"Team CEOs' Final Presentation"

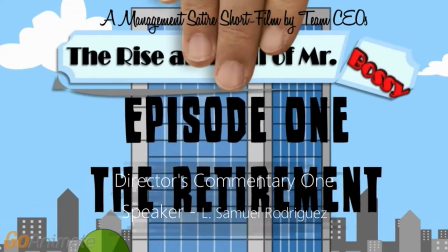[4:08]
So we decided to have the founder acknowledging Mr. Truman's contribution to the company.
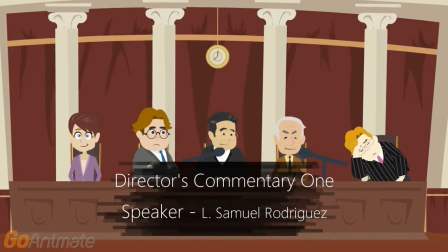[4:15]
So in this scene, we see the founder saying, Mr. Truman directed his team by motivating and leading by example.
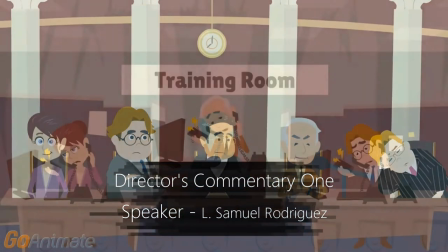[4:23]
As we can see,
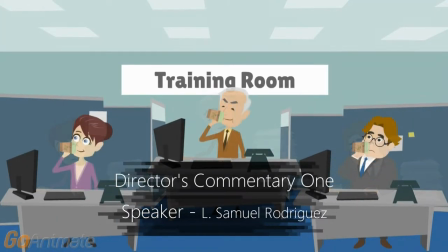[4:26]
we described directing with this scene, showing Mr. Truman on his desk,
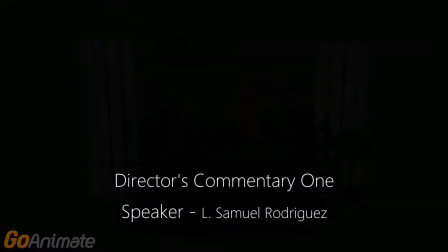[4:34]
and the team mimicking his same movements, representing his effective interaction,
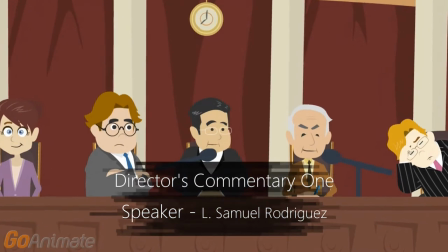[4:41]
his leading, and his managing of the group.
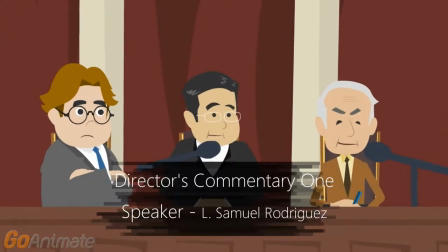[4:46] Thanks to his effective leadership, our viewers enjoyed best episodes of Star Masters.
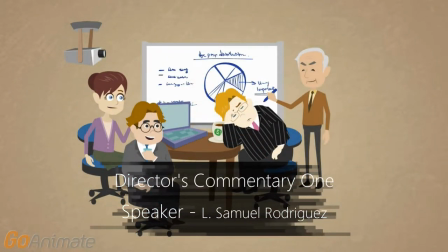[4:54]
And here we show his leadership skills. This is why we show this scene with all of them talking about the plans.
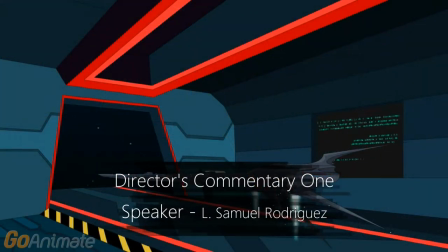[5:03]
Now the footage of the Star Master show shows how this affected leadership reflected in the organization.
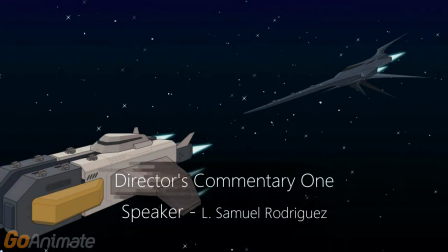[5:11]
Since the show itself was successful.
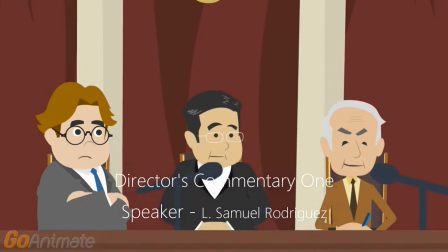[5:20] It is not surprising to say that Mr. Truman, with his personal power,
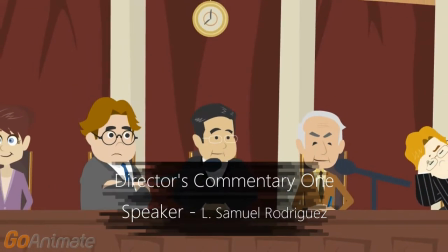[5:26] has influenced our lives with his encouraging, charismatic, and trustworthy communicative skills.
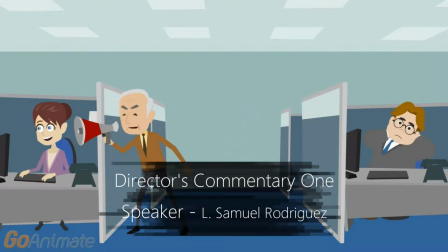[5:34]
And here we show his personal power by presenting him in a humorous way,
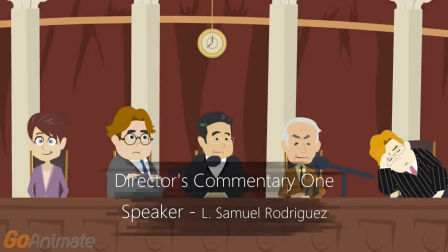[5:40]
providing motivation to his teammate by saying, we can do this and you can do this.
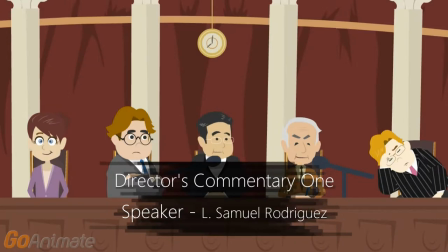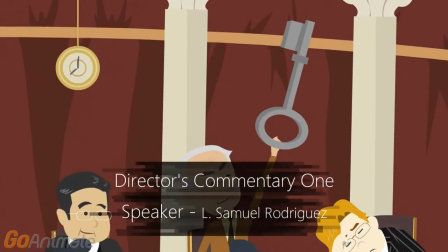[5:52]
And here we provide Mr. Truman with the key to success
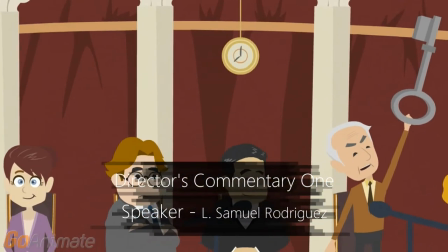[5:57]
to show that he was that great manager that is leaving.
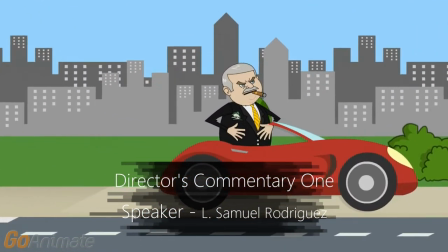[6:03]
And at the end, we show the face of John representing darkness, Lazy representing his fear of Breaking Bad,
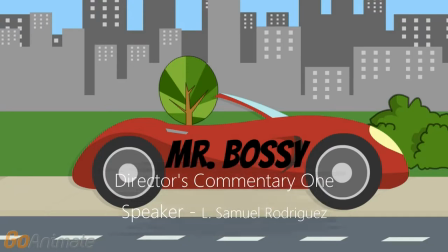[6:11]
and Martha, well she's a strong woman but her face represents her gratitude.
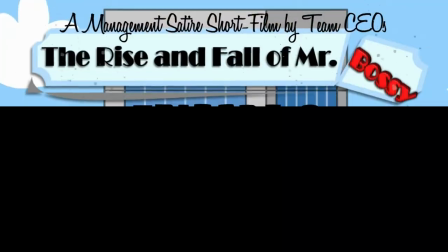[6:17]
And now for the commentary for episode 2. From this episode on, the concepts are going to be shown in a different way.
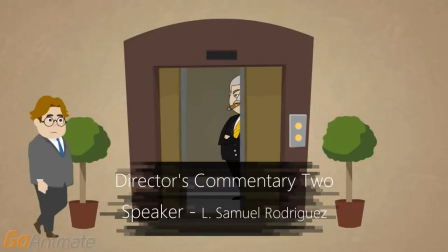[6:25]
First, we started this elevator scene with a conflict to provide the viewer with tension.
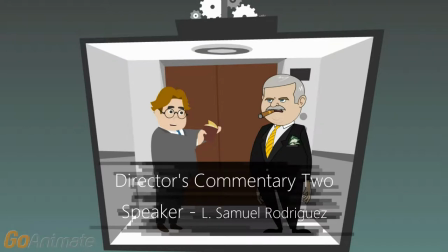[6:32] Sir, do you want to see my new script for the new episode? No? Who do you think you are? I don't read crap.
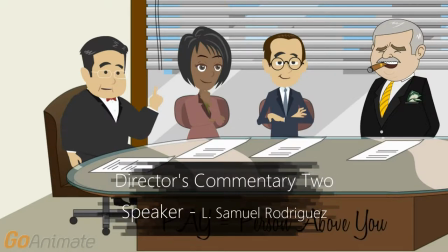[6:44]
Then Mr. Bossy gets higher against the better judgment of the board members, and without the consideration of their valid selection techniques. So we present the definition of the term when the female board of directors says, I don't think we should hire him.
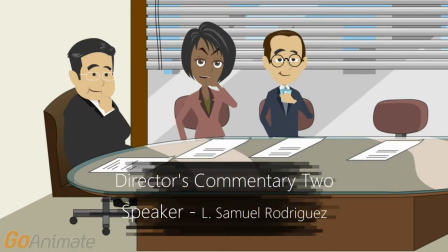[7:00] He was smoking the whole time. Besides, we should follow our valid selection techniques and choose a candidate that will perform the best.
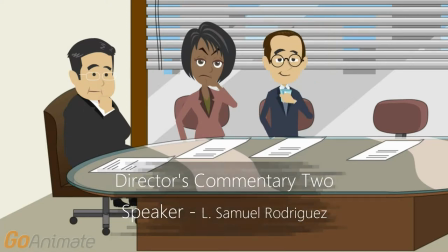[7:07]
And then the founder says, I am sure that he's telling the truth.
We do not need to do any educational background.
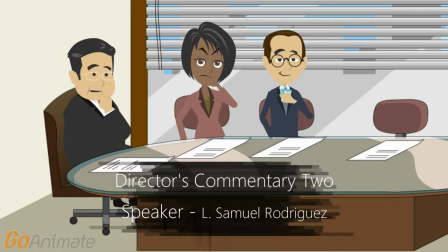[7:14] He said he graduated from the University of Paine. Nobody will be more successful.
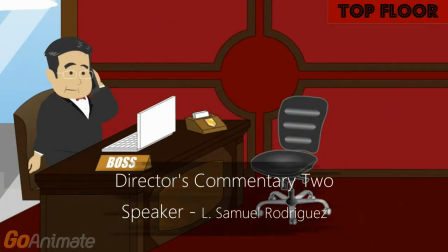[7:19]
So his cunning personality gets him into the company and on his way to taking over.
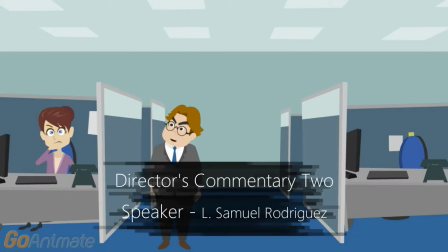[7:25]
Then Mr. Bossy uses his influence tactic of pressure with Martha and John.
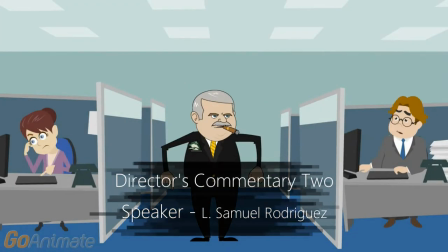[7:30]
And this is used to show martha's planning skills and john's technical skills
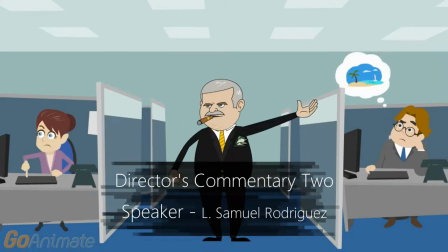[7:35]
when mr bossy says i need you to apply your planning skills to make a plan that impresses the board of directors i don't care how you do it
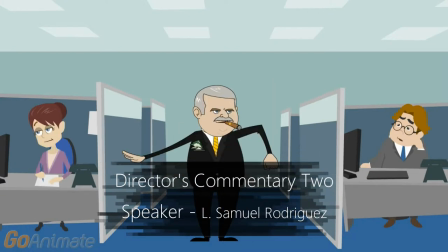[7:46]
just get it done okay okay you john i need you to show
your technical skills and complete all the scripts of the show by today.
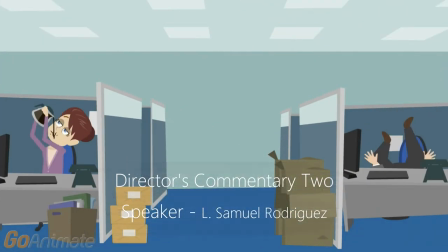[7:58] Don't dare to say no.
This planning and technical scene will be reinforced with an upcoming scene.
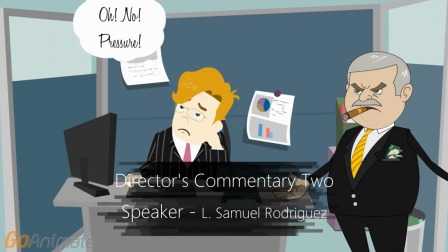[8:07]
But now Mr. Bossy uses the same tactic of pressure by threatening to fire Lewis.
However I have other plans for you.